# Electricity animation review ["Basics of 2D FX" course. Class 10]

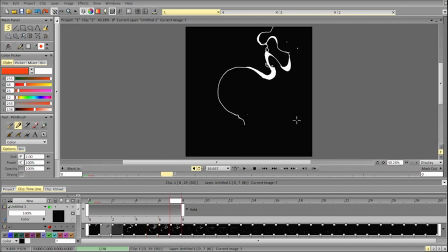Right now this animation, this part stays more or less still for the first part of the animation, and then it goes faster. So right now it goes like this.
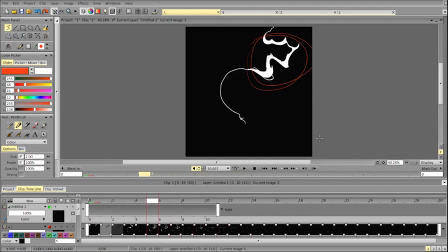So this is our initial focus. We're initially looking here, then as it starts going off and breaking down into particles, and these particles start accelerating, our attention goes here, and then our attention goes here a bit.
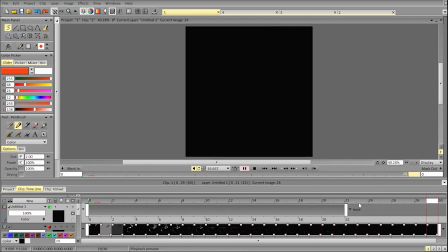So this is how it looks like right now.
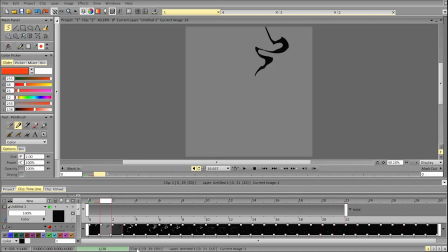So if we would had a task to focus
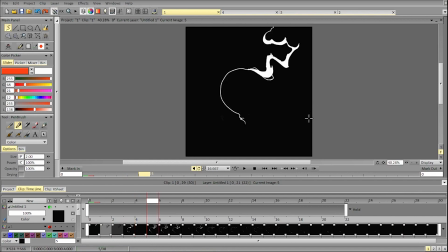viewers' attention on the object being hit or in the area of the hit, we could reduce the amount of change here a bit and add more variation line weight,
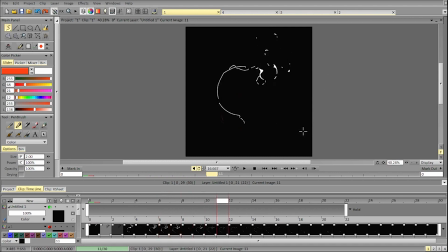these kind of elements in here to make it more readable, or rather to attract attention. In terms of the second part of the animation, it works fine. There is enough changes and all the stuff.
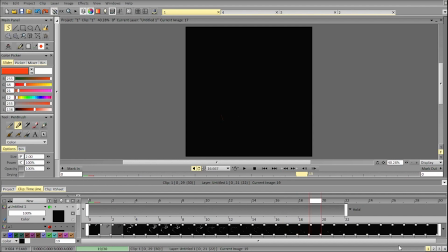One thing is deciding what is the source of the lightning. Right now we have 2 points, we have this point and this point, and both points seem kind of static, so they move linearly
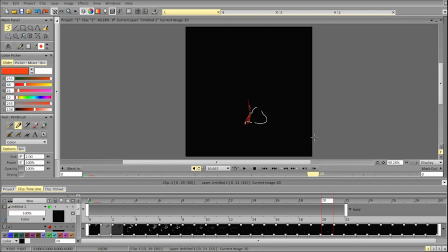and the form doesn't change on both ends. So we could pick what's what and change the form a bit on one end just to make it more interesting.
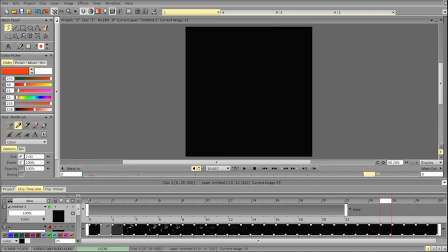We can alternatively, I see a simple solution here. So you see, we can connect it here for this frame and leave the particle here instead,
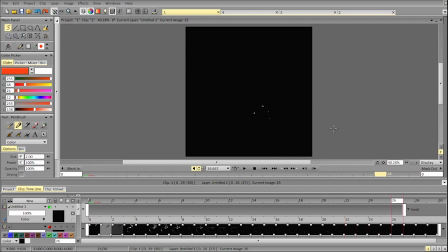and leave the particle here instead. Let's see.